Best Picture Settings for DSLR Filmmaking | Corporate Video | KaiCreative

What is up guys, welcome to KaiCreative and another filmmaking video. My name is Kai Song. I'm a filmmaker, animator, YouTuber, videographer and editor living and working in London in the UK, the cultural melting pot of the world. And today we are talking about the ideal picture settings for your DSLR camera when it comes to filmmaking.
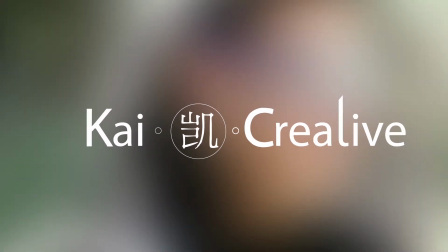We're building a filmmaking library here on KaiCreative, so if you haven't done so already, please do subscribe,
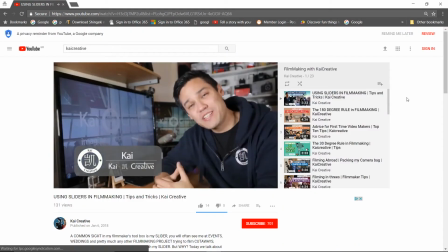check out our other awesome videos, and share your thoughts on what you want to see in the future down in the comment section below. This really helps to guide the content that we produce, and you get more of what you want to see.
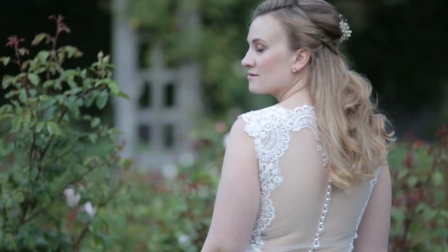So I've been filming weddings now for over 6 years and have been filming corporate videos
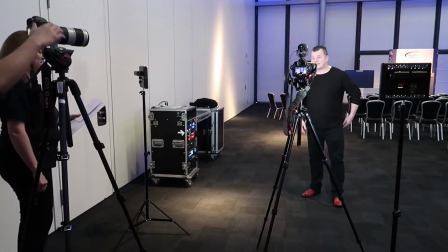and event videos both locally in the UK and internationally for the last 3 years.
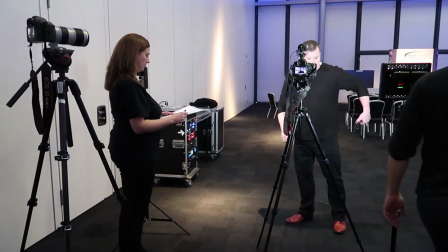Now I normally use a 2-camera setup, which are usually Canon cameras, and have been asked by a number of different people what picture settings I use when it comes to filming video on my DSLR cameras, particularly for corporate events and interviews. So that is what we're going to cover today. So we're going to be talking about the settings from the Canon Camera series that I use, including crop frame cameras,
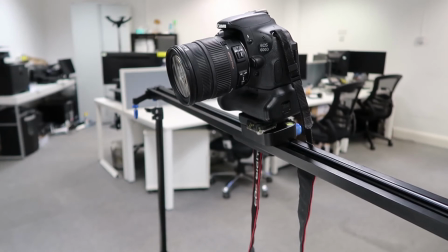which are the 550D and the 600D, as well as full frame Canon cameras,
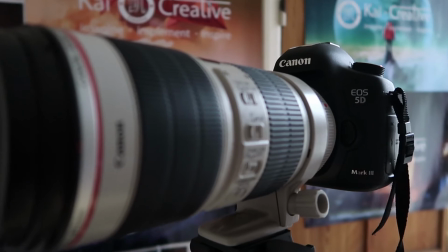including the 6D, the 5D Mark III, and the Canon 5D Mark IV.
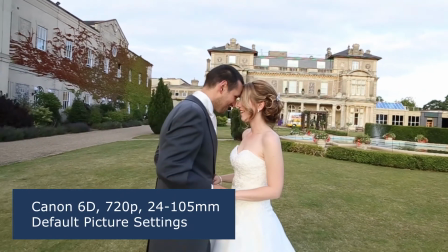Now, one of the issues with the default Canon camera picture settings is that they tend to look overly contrasted and overly sharp. And this is because Canon adds in extra sharpness and extra contrast to your image. So what I do to correct this, and what you'll find most DSLR filmmakers also do, is to modify their picture settings.
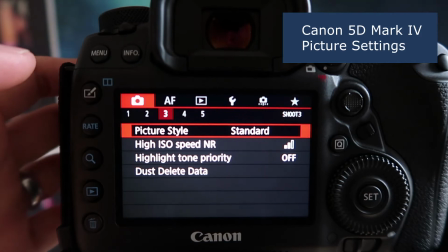So let's go straight to the Canon menu for picture settings and modify these values.
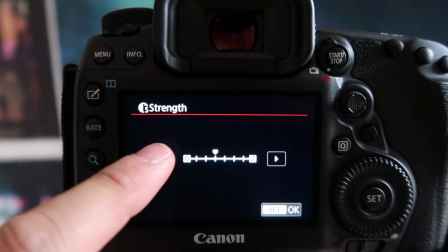So first of all, take the sharpness right down to 0, as well as the contrast,
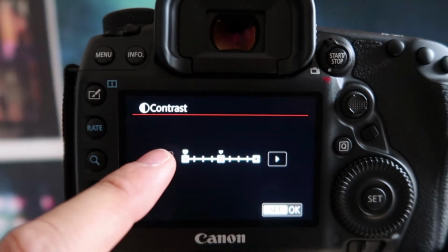we also take that right down to 0, and our saturation we take down to 1.
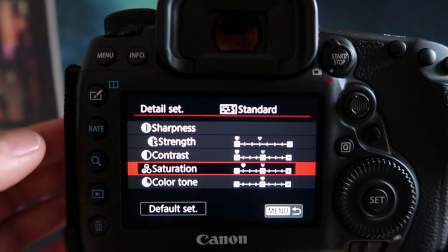Then we leave the tone as it is. And it's as simple as that. Here we have some before and after examples. Here we can see that our image is slightly contrasted and overly sharp. Now, once this has been filmed, there is not too much that we can do in post-production to fix it. And this is the key point. You might like that overly contrasted, overly sharp look. It was quite popular a few years ago, but we can't do very much with it in post-production once it's been filmed. However, by using our new picture settings, where we take the sharpness and the contrast right down, we now have a much flatter image, which is easier to correct or change in post-production.
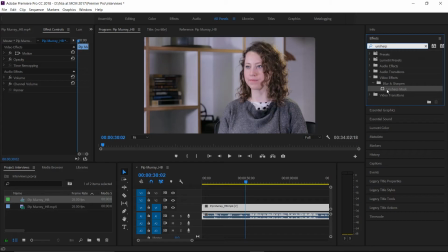Now, if I find later that my video is slightly too soft, I can always use the Unsharp Mask option in Premiere Pro to add small amounts of sharpness back into the video.
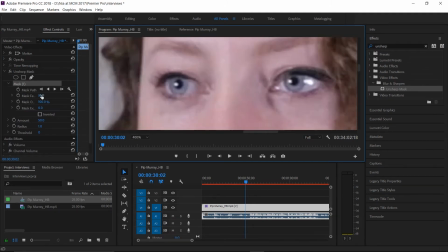This is sharpness that I control, and it wouldn't be added to the complete picture. In the past, I've used this effect, Unsharp Mask, in interview footage. This really helps to add sharpness around the face, particularly people's eyes, which is what we're drawn to the most. Now, this isn't to say that you always have to use these picture settings.
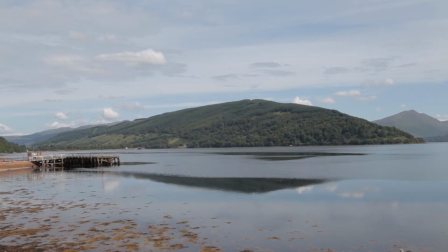As an example, I used a custom version of the faithful Canon picture settings for my documentary Memories of Dunoon, link in the description below.
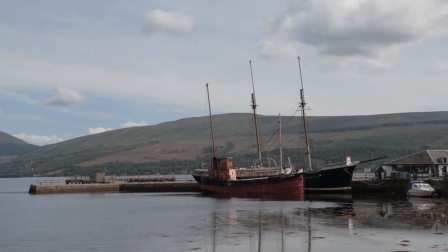I felt that this picture style really suited the colors of the natural landscape and the general feel of what I wanted for the video.
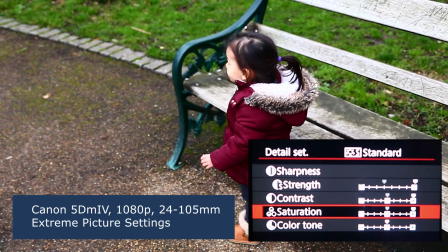Conversely, you might want to bump up the sharpness and the contrast options in your camera to create a surreal effect. When it comes to things like color correction and color grading, these are generally a personal preference, particularly color grading. And what looks good to one person might be absolutely horrible to someone else. But if we stick to these basic camera settings, we have more room to work with when it comes to fixing or grading our footage in post.